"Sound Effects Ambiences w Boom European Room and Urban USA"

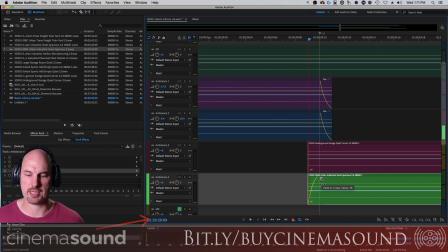[4:14]
And then we will do a crossfade, but it's by dragging this little box. I like that shape.
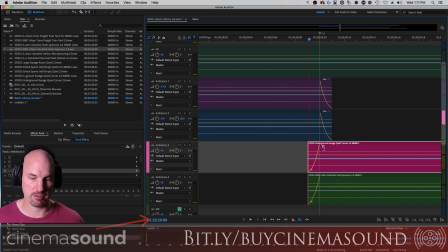[4:19]
Nice thing about these libraries is they don't have any fade-ins, which are awful. If you listen to the CinemaSound education at all, you know that how much I hate fade-ins. And you can see how these crossfade now one frame here and one frame out. And I'm going to jump to the next marker.
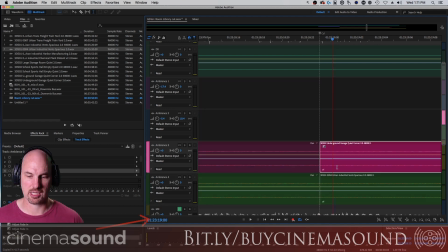[4:33]
This is where the next cut is. We're going to cut. We're going to get rid of this. And then the same thing. We're going to see where is this cut point, although we could look at it here in the markers. That cut is 123.18.23. And we want to be 24, which is actually 19.0.
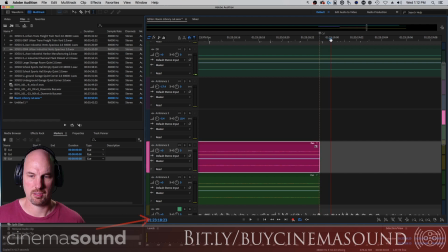[4:53]
They said there'd be no math. 19.0 is about there. Here we go. Drag it to 19.0, which is about there. It will tell me because it's locking at frames right now, which is great.
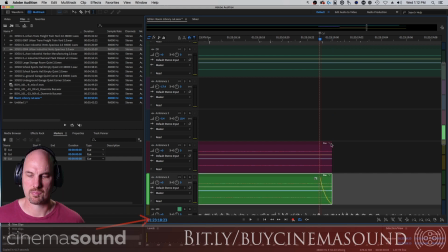[5:06]
Again, crossfades. Crossfades.
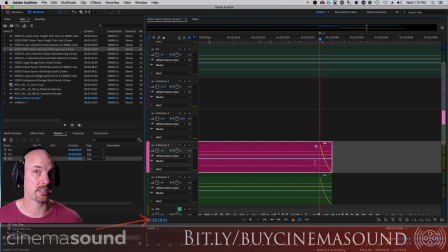[5:10]
And if you don't do a crossfade, although Audition has a little 1 millisecond crossfade, it's really, really too abrupt for the brain. And since your brain is cycling through frames anyway, visually, it's nice to have a little 1 frame crossfade.
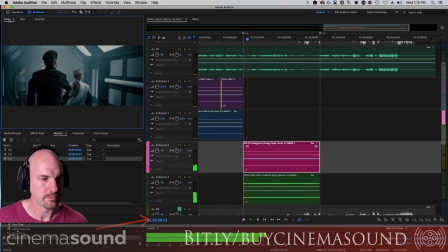[5:22]
All right, what do we got now? Well, that's pretty dang industrial. Obviously, way too loud. Let's listen to one at a time. That's a pretty cool Zulu space.
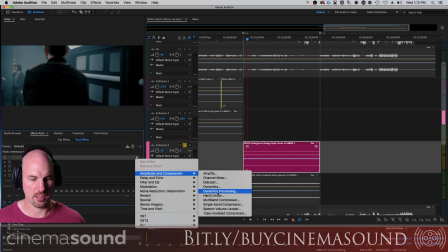[5:37]
Let's add some EQ to see if we can kind of help it. I want EQ, parametric equalizer.
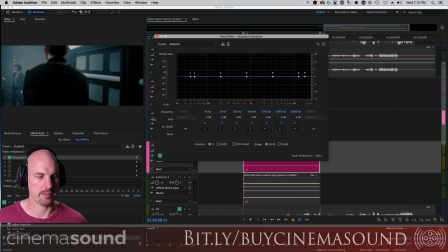[5:45]
We are soloed. Yes, yes we are. You can see it come up here in the effects rack.
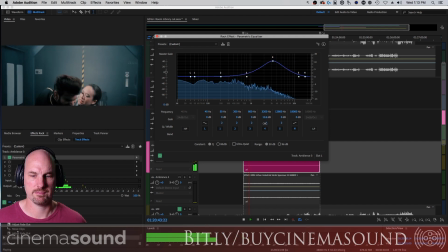[5:50]
Let's add some meanness to it. And we'll roll off the highs some.
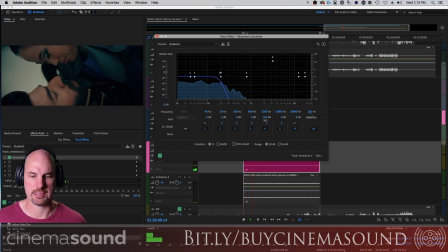[5:59]
Not that much. And we'll roll off the lows, just in case. This is just a kind of nice little mid-range sound.
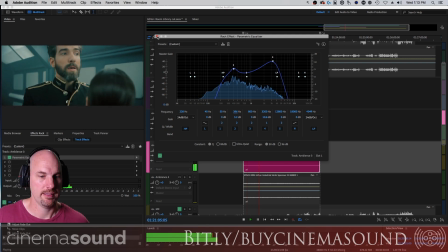[6:13]
To help out some of that hootiness. Now, let's add some reverb to it.
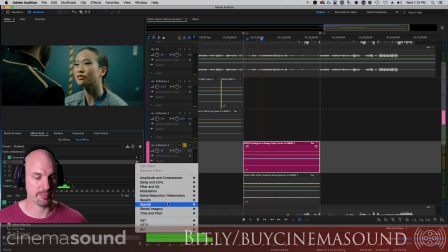[6:18]
Now, normally we would have a bus specifically for reverb, but I'm just going to add this in here just for fun.
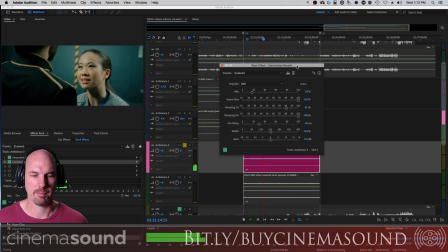[6:23]
Add a convolution reverb. Maybe a hall. This will be nice. To kind of give it some spaciousness, a little less edge. No pre-delay, width is good, gain is good.
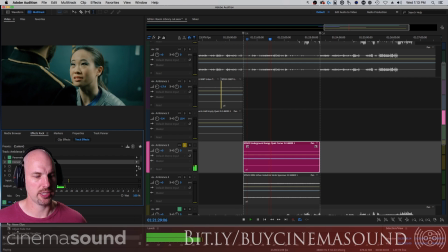[6:36]
Yeah, that's nice. And then maybe some modulation too, to give it a little oscillation, about a little chorus.
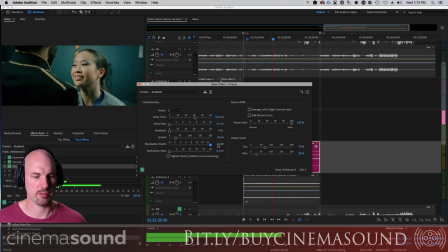[6:45]
With a maximum depth. Ooh, maybe not maximum. Spread. Feedback.
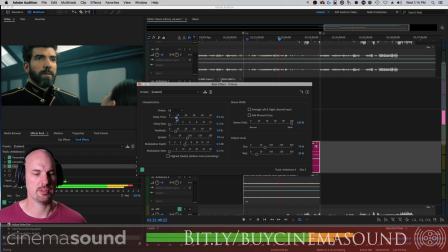[6:58]
And a lot of voices. Too much fun. There we go.
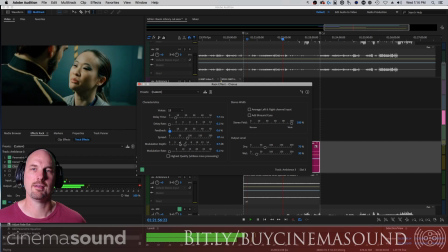Cool. We'll do highest processing, and we'll turn the wet down. Just so we have a little bit of it.
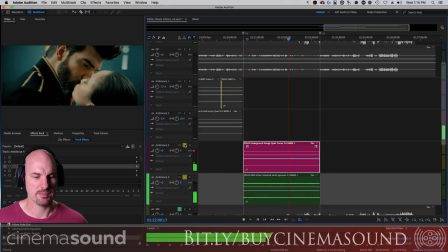[7:19]
Cool. Now let's listen to the other one. That's pretty nice.
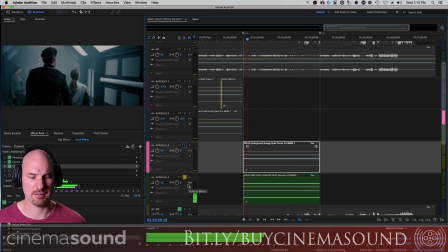[7:25]
There's not a lot we need to do with that, really. We'll just add some EQ to it.
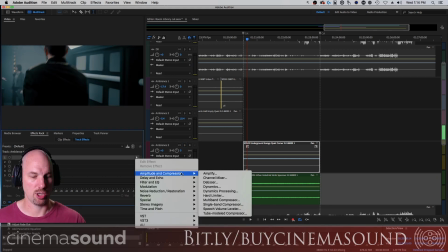[7:30]
We'll select the channel. Just to maybe help some of the lows, to give it some, maybe some rumble to it.
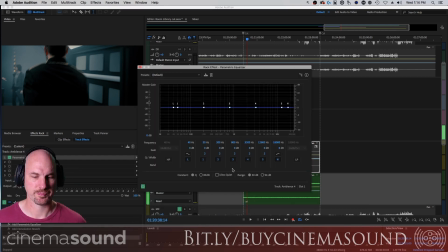[7:35]
I want EQ. Here we go.
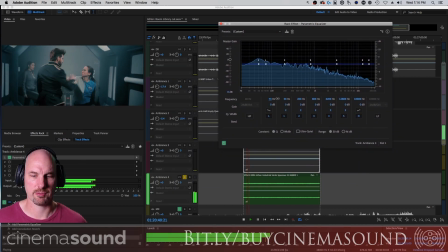[7:42]
We'll take the low frequency shelf.
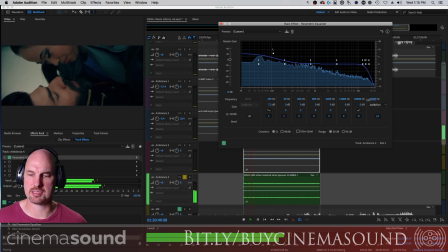[7:48]
There we are. And we'll roll off the highs, because that's kind of predominantly going on in the other ambience. Nice and easy. Now we got a nice rumble. Let's put it together.
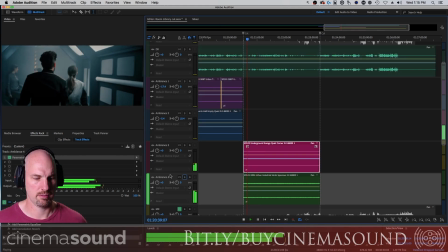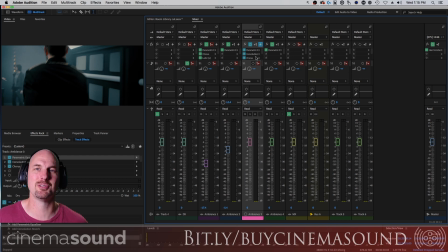[8:07]
Actually, that's a pretty deep, with the convolution reverb, that's really taxing the processor, so we'll let it render that. Good. So it releases the processor with doing pre-render. That's basically what this little lightning looking thing there is. All right, now let's take a listen to how this goes.